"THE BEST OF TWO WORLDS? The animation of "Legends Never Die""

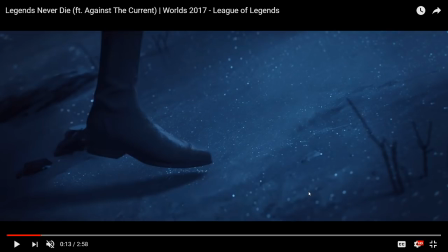It just teleports from place to place when you slow it down frame by frame, which, if this was footage,
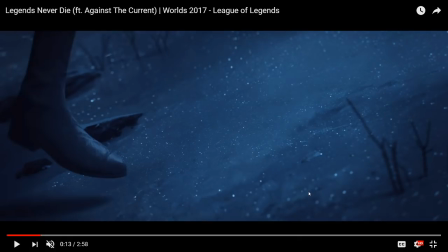real footage of a real thing, you would expect that in the motion there would be some blurring or some artifacting or something, but this looks like a series of still photos, and this is absolutely intentional.
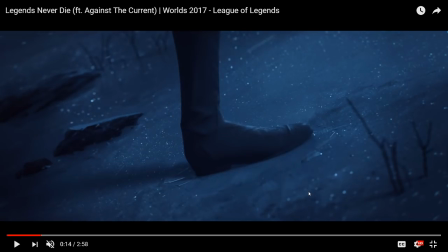Now, I do not believe that this is actually stop-motion animation. I would be surprised if it was, just because of all this other stuff that's going on. I'm going to go so far as to say as I'm sure that this is 3D animated. I'll be very surprised if I'm wrong.
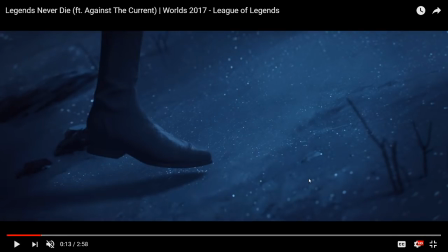But it is 3D animated in a way which is very, very, very deliberately, very intentionally meant to evoke stop-motion animation.
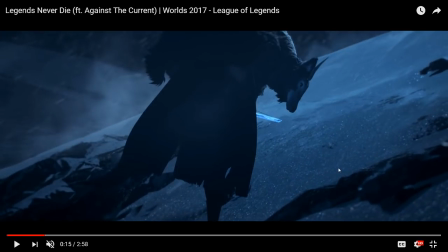So why would you do that when you have the full capacities and powers of 3D animation,
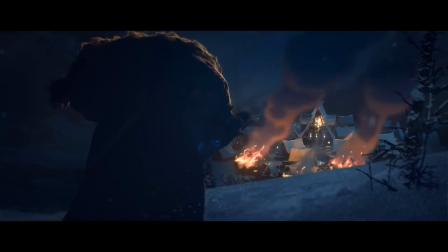which Riot have been so damn good at putting to use in so many other cases? Why then would you go and emulate stop motion,
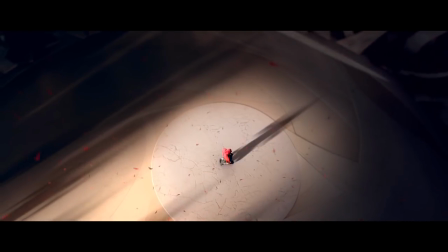which is in a lot of ways worse because you can't do animation as smoothly?
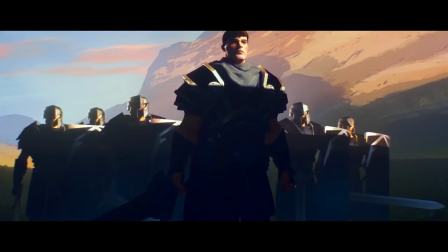Well, stop motion animation is a unique discipline in animation that I love very, very much.
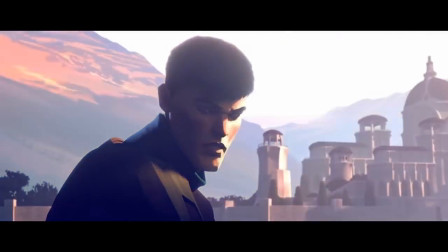And one of the advantages it has over all other animation styles is that it is photographs of real objects.
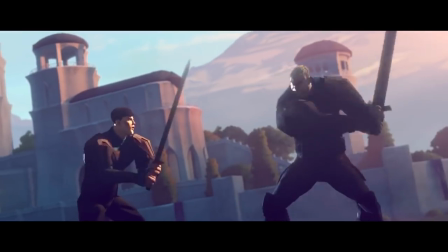That's what makes up a stop motion animation.
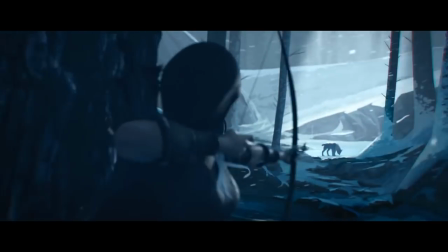It is real physical objects in the world that are being lit with real physical lights, under the control of the director, of course, and the cinematographer,
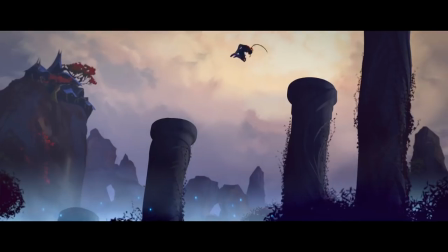but they are real objects, and therefore they have a kind of presence and a kind of texture and a weight and a reality to them that other
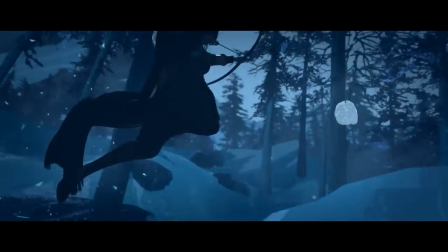styles of animation are really hard-pressed to match. And when you think about something like, for instance, The Nightmare Before Christmas, which is probably the most famous one,
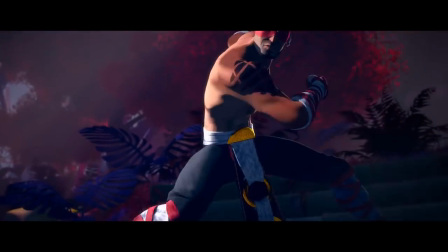but also the works of Studio Laika, who did animations like Coraline, or indeed Kubo and the Two Strings,
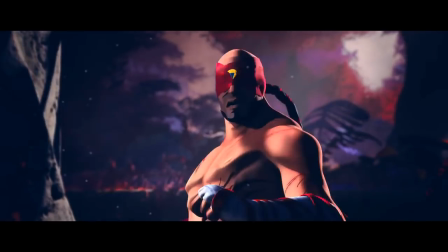and I think Box Trolls and Paranorman are also theirs, where people regularly confuse it for 3D animation because it's so gorgeous and smooth,
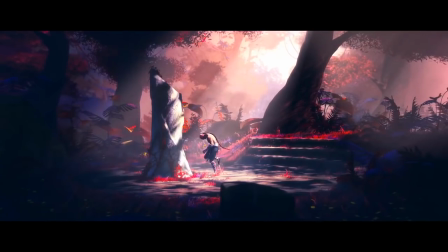but they have this very unique, very physical aesthetic that 3D animation on some levels just cannot match.
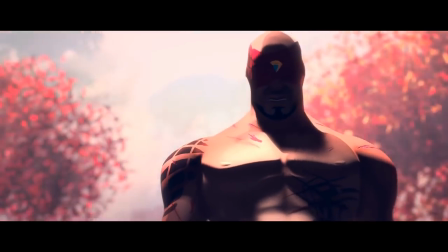And that's what they're trying to go for here. They're trying, I think, to approach that very special,
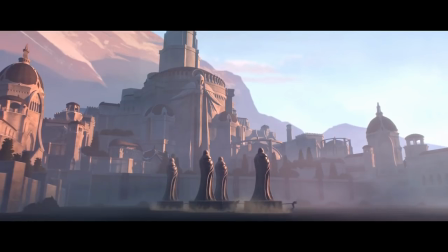very real feeling physicality that you get with stop-motion animation, which can be very hard to replicate otherwise.
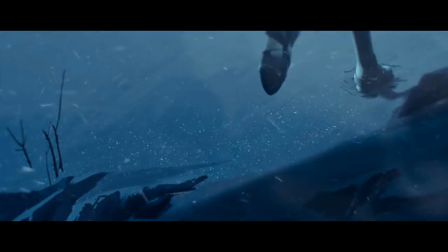And that's where I think things start to fall apart, at least for me.
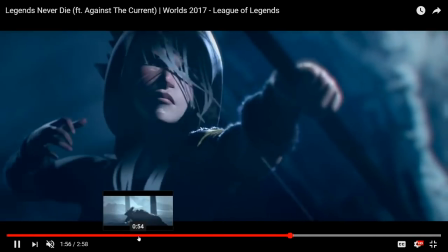This is going to be a very personal opinion. I'm, as you can probably tell, I'm a bit of an animation buff.
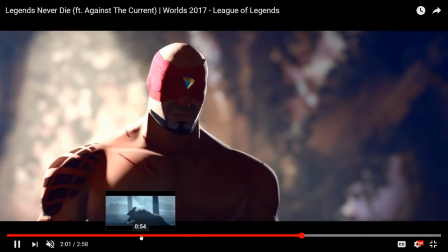I have some very strong capital O opinions about the
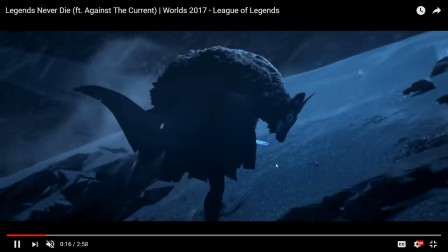mediums of animation and the strengths and weaknesses and how they're best used.
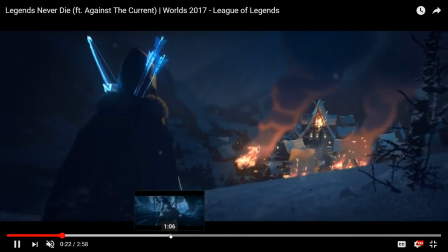And I think my problem with this short can best be summed up in one rather brief shot,
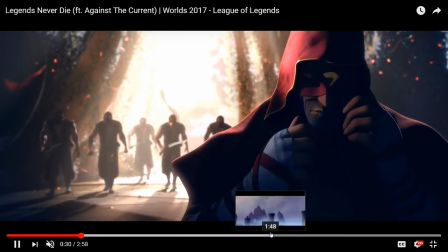which happens here. This shot.
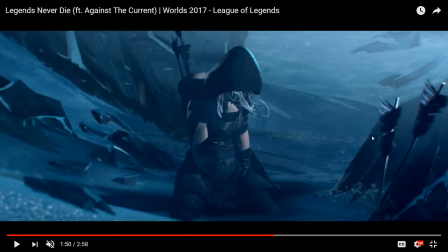It's this shot right here. This little scene. Ash has bound her hand with some cloth in order to get the, to bind the wound that she has sustained. She's about to get up, grab her arrows, and go over a hill. Those are the things that are about to happen in the shot. Now, watch how it progresses in real time.
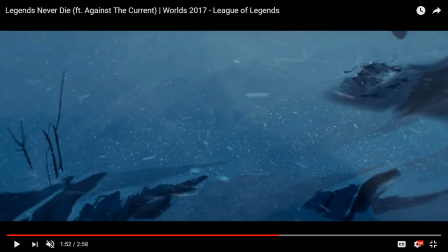Nothing too remarkable, right? It just looked like a shot that happened.
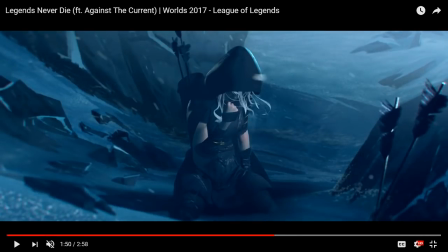You perhaps didn't notice it that much, but let's slow it down and watch it frame by frame. Watch how, for one thing, watch the timing element here. Watch how the environment moves while she remains entirely static.
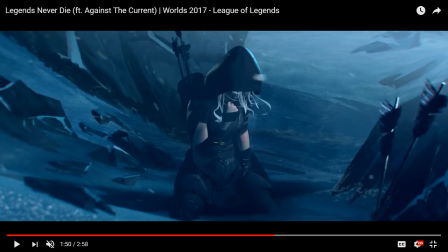And this, again, is something that they have done in order to approach the look of stop-motion animation, where Ash and the environment will move on different frames
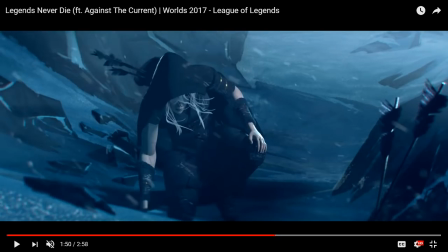in order to not seem like they're completely synchronized, which is a common animation technique.
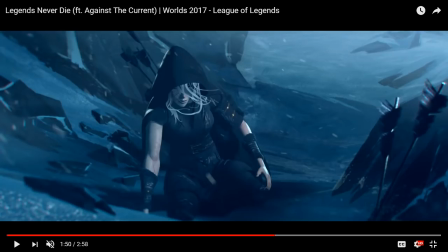You have to watch the timings of things. If everything is synchronized and moves on the same timings, everything looks kind of stiff and unnatural.
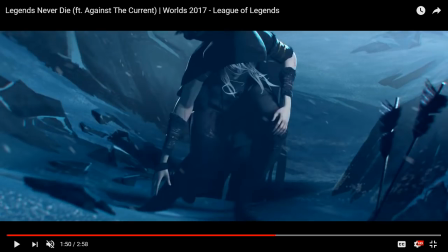But now take a look at how, when she gets up, that.